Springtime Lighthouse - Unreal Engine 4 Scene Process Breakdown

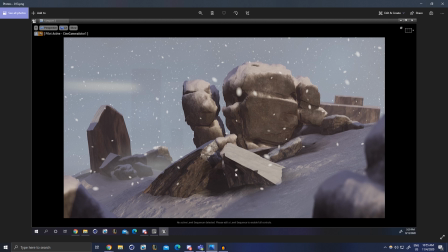741s
So to be here and wanting to give up, it's like a week away from being something that you can start to see the light at the end of the tunnel. So be wary of where you are. Be very mindful of if you're at that like 30 to 60% done phase where everything looks horrible.
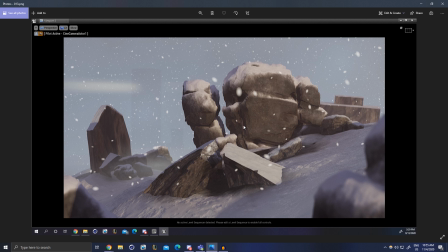760s
It's really easy to get discouraged, but keep plugging away. And I'm sure it'll turn out pretty cool.
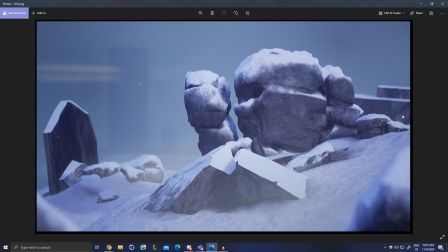766s
Pushing forward, starting to get a better feel for the tone here. At first I wanted to be like a very cool, desolate winter. I turned down the snow intensity quite a bit, and I don't think you can see it, but I have some fog planes that are rolling and moving like you saw on ArtStation. There was a lot of motion here.
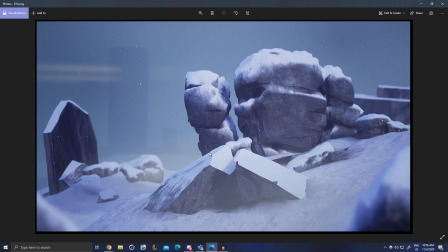786s
It's harder to see in the screenshots, but I think that's what was tying it all together, was giving it a feeling of being alive through the motion of the particle effects. And I'd actually taken the particle effects from one of the Unreal Engine like pre-made scenes that's free on the marketplace.
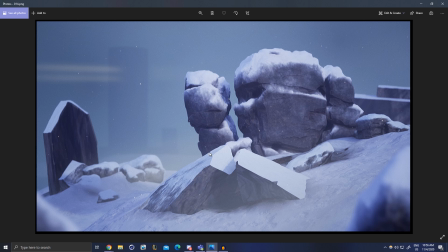802s
The snow falling from the sky I made myself. That's simple enough. There's a bunch of tutorials to teach you that. But the rolling like fog cloud sheets, I just ended up borrowing those. You don't have to make absolutely everything from scratch.
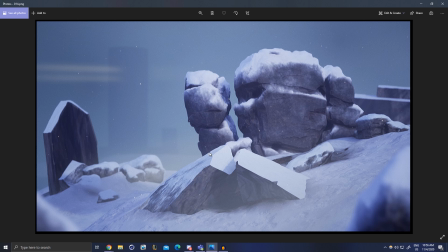815s
Like, I'm not a particle artist, so learning some of it is great, but I don't need to learn the entire system, so I thought I'd grab those, and it brought a lot to it.
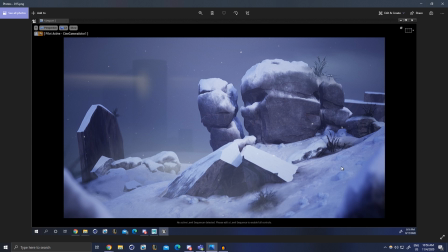824s
Here is where I could start to see the finish line, like the light at the end of the tunnel, right? So just going from here to here, you can kind of see the end once I start adding a little bit of set dressing. I made those snow clumps, like I said, from that tutorial, which just added quite a bit. It's still a bit messy, don't get me wrong, but it helped quite a bit.
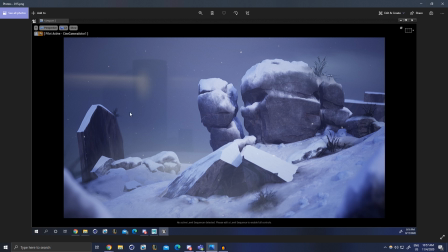841s
And the grass, I think adding a different color and the silhouette breakups here really just made it feel a bit more alive. Having some motion blurred in the foreground, I think it just helped a lot. So set dressing, maybe a little bit too early for set dressing.
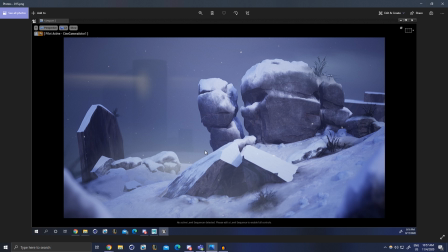857s
I probably should have finished all my placeholder stuff, but it was the motivation I needed to keep this going. I also just kind of put some fake light in here to kind of get a better idea of the composition. And yeah, this is where I started to get a little bit more hopeful and started enjoying the process quite a bit more.
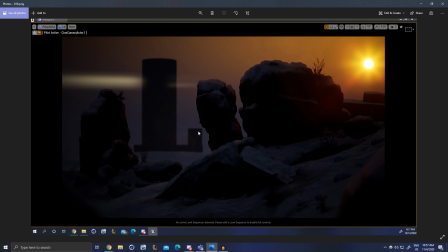877s
Here is where I started implementing the atmospheric sky. So one of the new things Unreal Engine added, and this is one of the main reasons I wanted to try out an outdoor scene, was a new atmospheric sky and volumetric clouds.
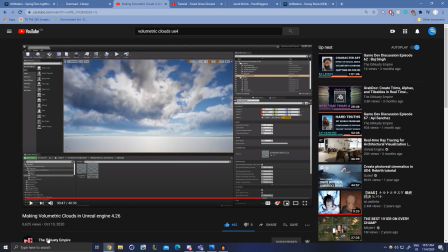891s
This is an incredible tutorial on the Dynasty Empire here, making volumetric clouds in Unreal Engine. This is the newest version too, so this was like brand new. I had to update my project actually.
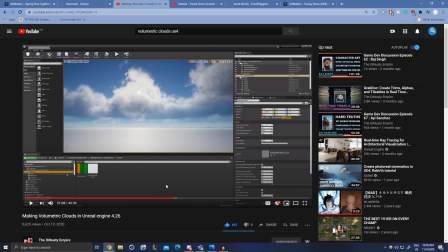903s
But he goes over everything and includes actually the files you'll need if you just want to nab them.
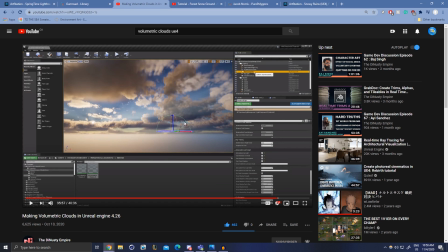908s
And goes over everything you need to know to make like beautiful sunsets. And this looks super realistic, right? So what I ended up doing was, let's see, get back here.
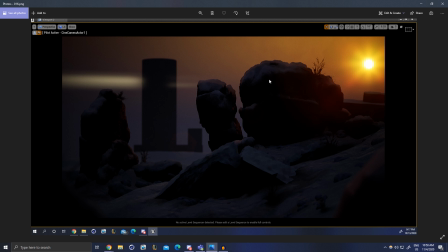919s
I ended up plopping that in, having a lot of fun with just the color and sort of experimenting with the time of day and some lighting.
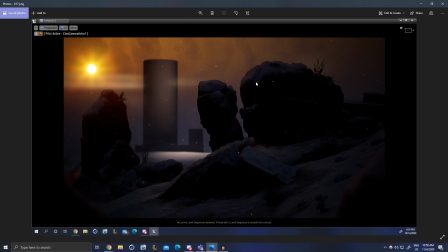926s
I loved how it looked with the snow. It was also great for checking the silhouette actually, coincidentally, which I was becoming more happy with, having this sloping down and this kind of this third higher, this third lower, and this thing framed in the background.
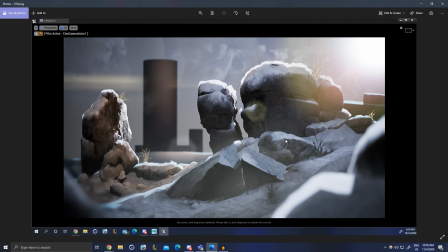942s
But as you can see, as I went at daytime, the lighting really helped to bring everything together. It's quite a bit busy, noisy, and muddied at the moment, but I think the framing is starting to get there. The snow material looks good with the subsurface scattering, having some light sort of poke through.
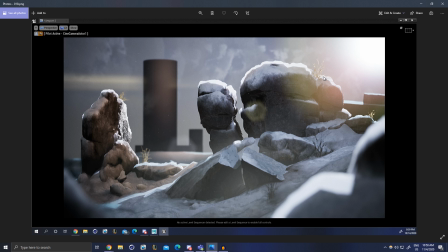959s
And same with the grass, having subsurface scattering on the grass. So as you can see, like the lighting is really tying it together. Having clouds makes it feel a bit more realistic. I just need to make sure I get these placeholders done, and I can really start playing with the set dressing and the mood of things.
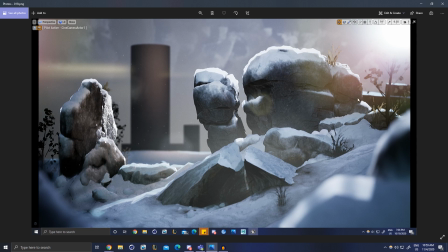974s
So moving forward, I start adding in these trees. The camera's not blurring them the way that I want. I think these are still not completely done, but I'm liking the idea of adding a tree in front of the sun so the God rays are shining through.